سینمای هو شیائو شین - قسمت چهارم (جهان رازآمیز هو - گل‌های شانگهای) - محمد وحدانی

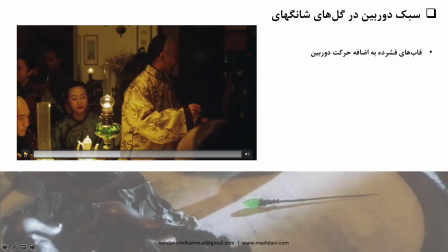14:37 این نمای اول فیلم بود که تا به آخر به دلیل طولانی بودن ندیدیم، اما چون این صحنه چهار بار دیگه یعنی صحنه میز غذا و بازی رو در فیلم میبینیم.
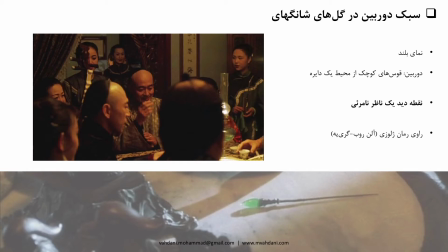14:53 نه تنها این صحنه که در همه بخشای فیلم با این دوربینی که خیلی ظریف در حال رقصیدن هستش روبرو هستیم. انگار دوربین داره قوس‌های کوچیک از محیط یک دایره به دور میز رو طی میکنه. البته همیشه این نیستش. این ترکیب میشه با پنی که داریم میبینیم که شخصیت‌ها رو
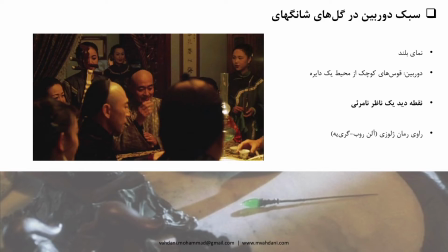15:13 بیشتر در قاب بگیره و کمی نزدیک بشه یا اونها رو در واقع به شکل کادر نشون بده. اما این همیشه همراه با اون حرکت سیال دوربین هستش. دوربین این قوس‌های کوچیک رو طی میکنه و
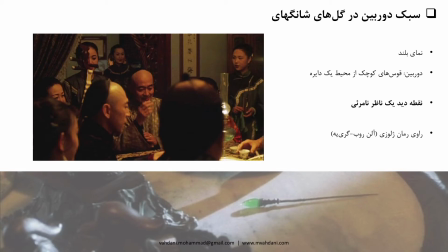15:31 این حرکت های رفت و برگشتی و با فاصله از میز که خیلی به که خیلی هم به کاراکترها نزدیک نمیشه و نقش دخالتگرم نداره رو میشه به نوعی به زاویه دید ناظری در اطراف میز
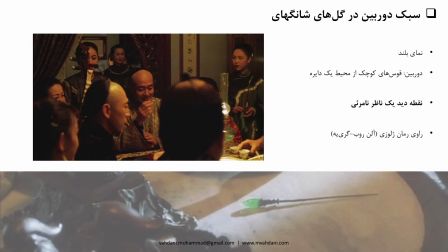15:47 در واقع اون رو نسبت دادش، انگار نمای نقطه دید یکی از خدمتکارا یا کسایی که دارن اونجا سرویس میدن، یا نمای نقطه دید یک ناظر نامرئی، اینجور که خود هو دوست داره توی مصاحبه هاش بگه هستش.
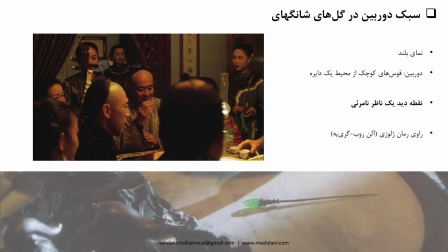16:02 سبک دوربین فیلم گلهای شانگهای به شکلی طراحی شده که انگار نمای نقطه نظر یک ناظر نامرئی در صحنه است. به عنوان یه جمله معترضه دوست دارم یه تداعی ادبیاتی سینمایی رو اینجا بهش اشاره کنم که خالی از لطف نیستش.
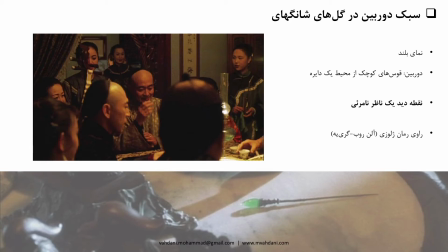16:19 ایده ناظر نامرئی من رو به یاد راوی وسواسی رمان ژالوزی میندازه. اگه رمان رو خونده باشید بیاد دارید که در تمام طول مدت اون رمان بدون اینکه اشاره‌ای به حضور راوی بشه
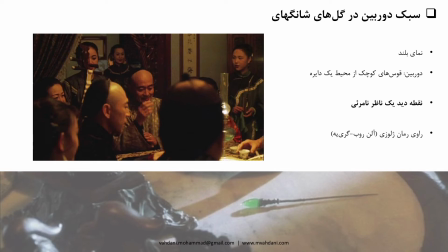16:35 این مرد همسرش رو در خونه و در دید و بازدید با مرد همسایه از لای پرده کرکره و یا از حیات و اتاقها زیر نظر داره. دوربین در گلهای شانگهای هم مثل یه ناظر نامرئی یا یکی از این آدمهایی که دوروبر این میز میچرخه
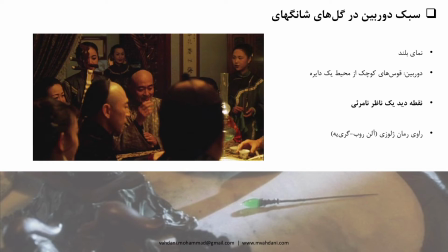16:51 دور میز بازی و غذا میچرخه پنهانی اونها رو زیر نظر داره.
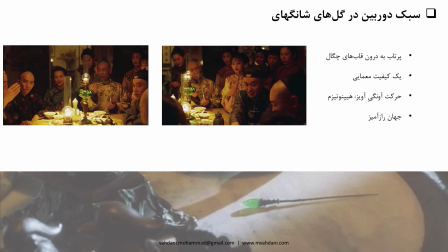16:59 مواجهه با چنین جمعی در شروع فیلم برای بیننده نوعی سرگیجه به دنبال داره، انگار به شکل ناگهانی به درون یکی از قابهای چگال فیلمهای قبلی هو پرتاب شده ایم. صحنه همینجور که میبینید در این دوتا عکس انباشته از آدم هاست.
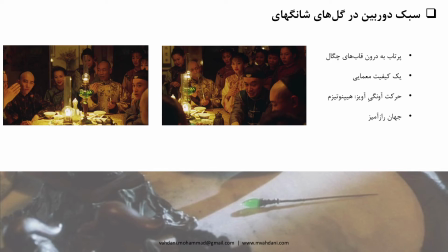17:17 نما به طرز غیرعادی هم بدون قطع ادامه پیدا میکنه. آدم ها همینجور که تو این صحنه دیدیم در همدیگه در هم حرف میزنن و همزمان مشغول بازی هستن که برای بیننده غیر بومی شاید مبهم باشه. معرفی نشدن آدم ها،
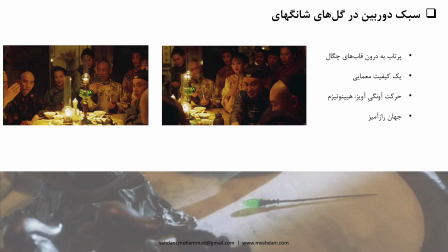17:34 فشردگی صحنه و هیجانی که شخصیت ها بروز میدن به شکلیه که در بد و عم در شروع فیلم برای بیننده حس نازل شدن در یک جهان و دنیای دیگر رو داره.
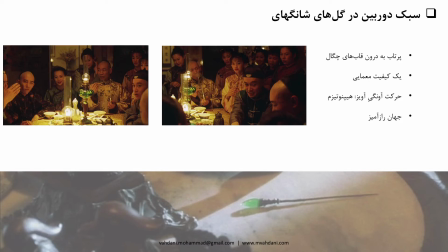17:48 یه جایی که قواعد و مناسباتش ویژه است و فرق داره و با مناسبات عینی مربوط به شهر زندگی بیننده. دوربین مدام در حال طی کردن این قوس‌های کوچیکه و در طی این نما بخش روابط آدم ها به شکل غیر مستقیم افشا میشه.
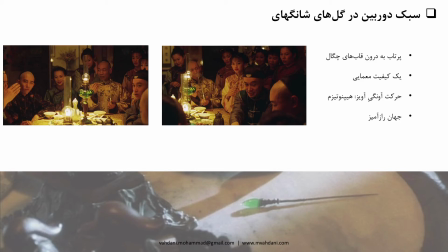18:08 اما با شروع نمای بعدی و صحنه های بعدی و فصل های بعدی سوال های تازه و ابهام های جدیدتری راجع به روابط آدم ها به قبلی ها اضافه میشه. در سرتاسر گل های شانگهای مخاطب زبده هم چند قدم از روایت عقبه.
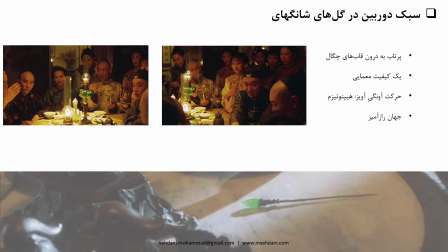18:25 چنین فیلمی به خصوص اگه تو سینما و نه نسخه های خونگی با امکان متوقف کردن فیلم دیده بشه اغلب بیننده رو در حالتی از بهت قرار میده، انگار که با اثری با گرایش های معمایی روبروست.